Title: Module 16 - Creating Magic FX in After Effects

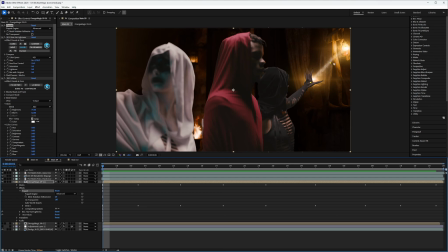This one to follow her hand, this one stayed still, and this one to follow this little lantern. So that was it for actually animating and bending that magic, because I wanted it to bend.
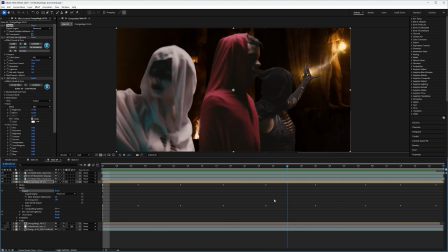I didn't want it to just be straight. I wanted it to kind of be a little fluid.
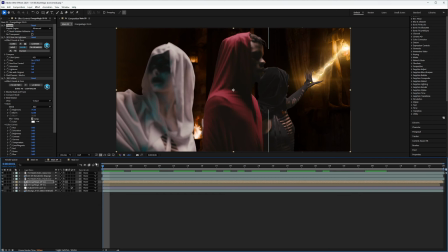And I did the same thing with a second beam on top. Exact same thing. Just hand animated it with puppet pins. So it kind of followed that. And the only other thing I really did was it just looked a little bland in the background, so I added
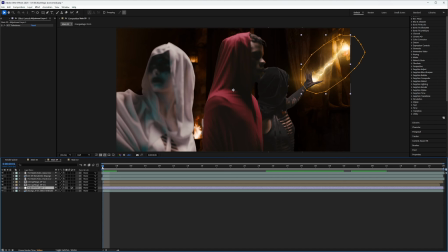just kind of some turbulent noise to make it look like there's kind of like heat coming off from those beams to kind of displace the background a little bit. that was it. And then once I was finished with that,
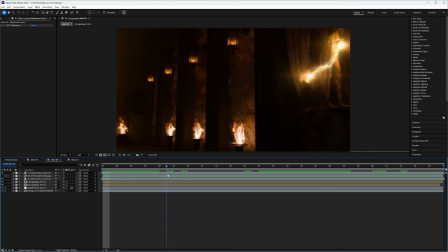I hid the actresses, and I exported actually all this as one file and brought it into Silhouette and comped out the rest of it.
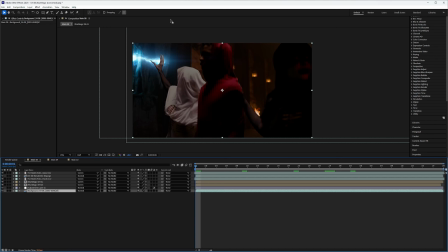And I did the same thing for the Blue Magic side. Everything's exactly the same. And of course, After Effects is a little slow, but that's the Blue Magic.
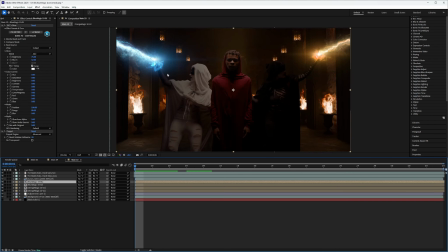And the this one was a little different. The only thing that was, well, kind of different about it was I did have magic on top of their hands as well as behind their hands.
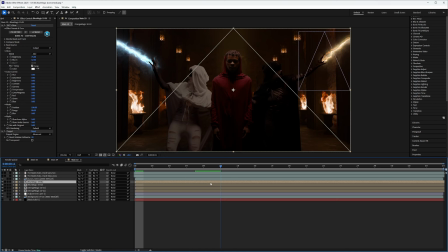You can see I had the magic going behind their hands and then placed these orbs kind of in front. And everything else was the same. Puppet pen tools to animate it, and that was it. And this one I did export out as individual elements.
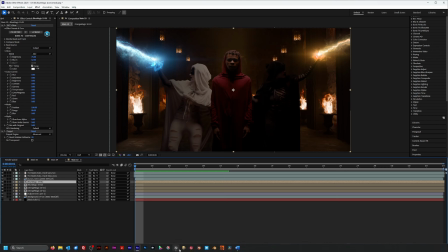So in Silhouette,
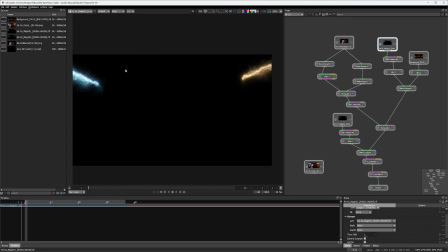I exported out the beams themselves. So you got the beams, the animated beams, the background by itself.
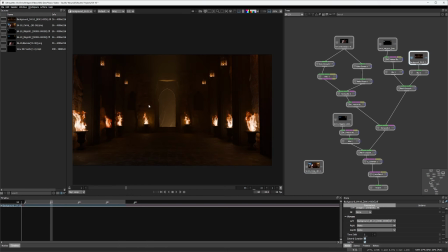And again, the only thing I made sure I did is when I exported it in Blender, I added these additional lights so they're flickering, so you can kind of see those flickering in the background and on the floor itself. So I could really get that effect. And it was kind of lighting up this haze that's in there as well.
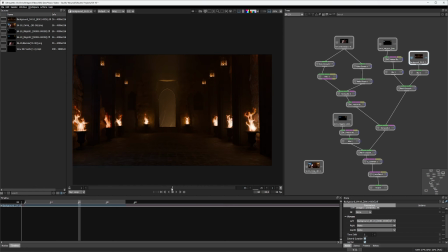And I know my fire is a little slow. I made my fire in a Houdini and kind of forgot to change the speed of it. So it's a little slow, but I kind of like the effect of it anyway, so I just left it. I didn't re-render them all out and
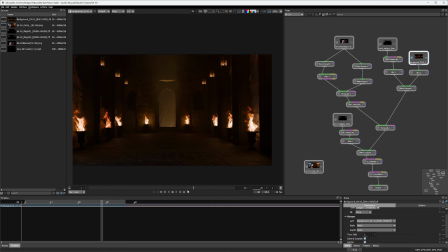place because what I did was I exported the VDB files and brought them into Blender and just copied and pasted them all and just changed the timing of them so they looked a little different. Anywho, moving on.
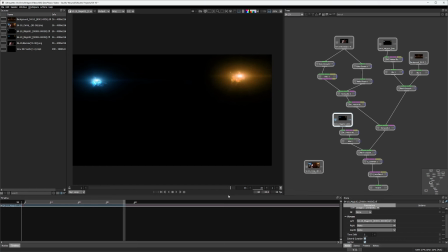These are the front little magic orbs brought out from After Effects.
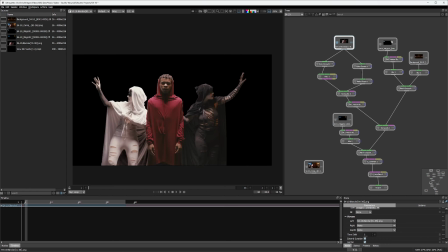And the only thing I really did in comping here that was a little different is I didn't like,
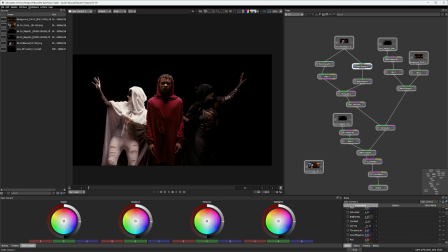once I color graded them, she was mostly orange from those sconce lights in the background. So the blue light I had over here flickering, the actual practical blue light, it didn't really show up.
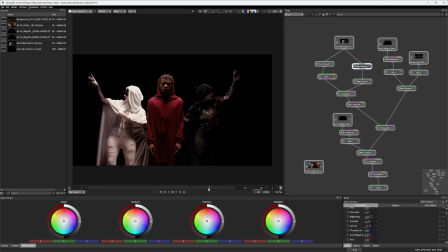It was on, but it didn't really show up. So, and I tried to pull it out in color grading, but I really couldn't pull that blue out. So what I did is I separated it, did another color correction, just changed it cooler and blue.
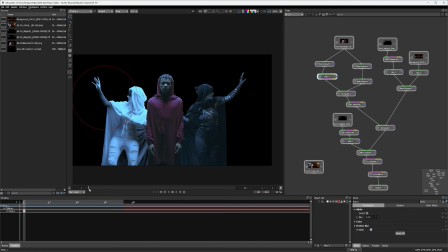I rotoscope, just made a quick circle around her and marked it so it was just multiplying it, and I blurred it out a lot. So when you comp them together, you can see that blue kind of washing,
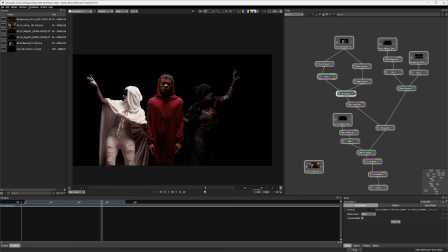like flickering and washing out some of that orange, so it looks like that magic is actually shining on her a little bit. So that's the only thing I really did that was different. And of course on everything I added a motion blur and a blur, because you know I don't like those clean 3D images.
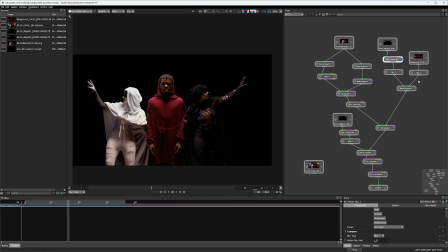The only difference from our previous tutorial in Silhouette is when you have
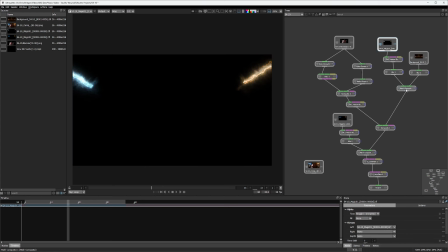footage like this and you need to screen it out, you need to use a math composite instead of just a straight composite,
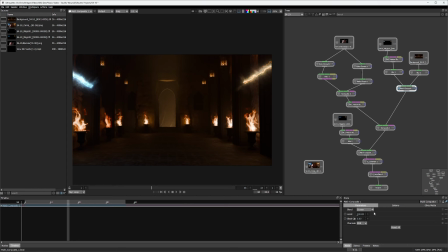and just mark it as screen or add, or however you're trying to composite it together. But yeah, you have to use a math composite once you're bringing these in. So I composited all those together and all those together, so we had that.
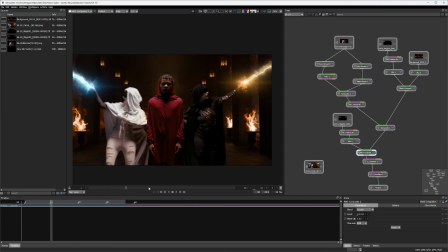And the only thing that was really missing was a little environmental light, which, you know, I kind of like my flares going, so I added one to the to the blue magic, and one to the orange magic.
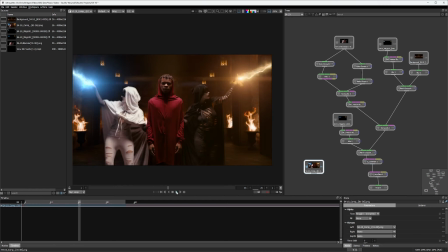So our final look was that right there. So, and it was pretty simple, time consuming, but fairly easy to get a really decent VFX shot nothing but a straight, cheap green screen shot.
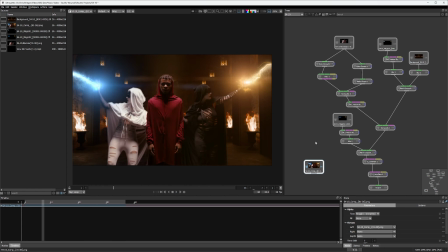That's it for VFX, and in the next module, as I said in the last module, we're actually going to get into finalizing everything in DaVinci Resolve and then delivering, and then we'll have final thoughts.
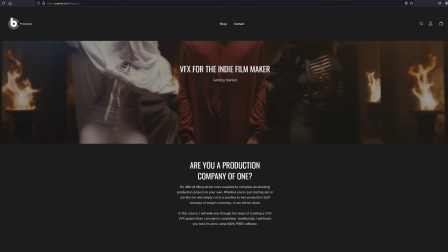So see you in the next module. If you like this video and would like access to the full course, you can visit my Payhit page, link in the description.
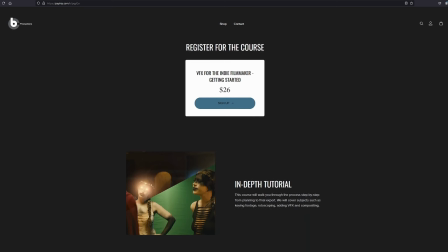For only $26, you're getting access to 6 hours of instructional video,
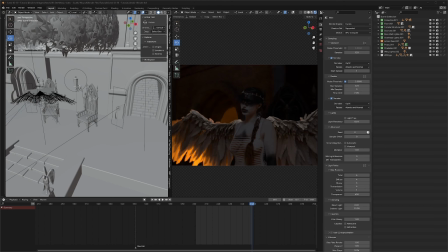as well as access to footage, Blender project files, and other pre-production file downloads.
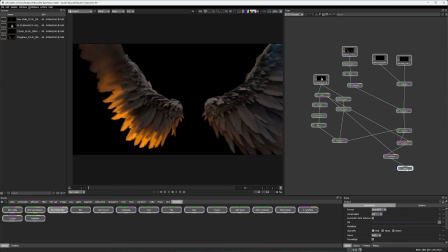The VFX for the Indie Filmmaker course covers complete instruction from pre-production to project delivery and includes modules such as keying and compositing,
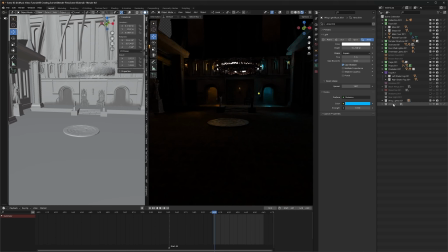creating and rendering 3D sets, and everything else you'll need to know to go from charging hundreds of dollars per project to thousands of dollars per project.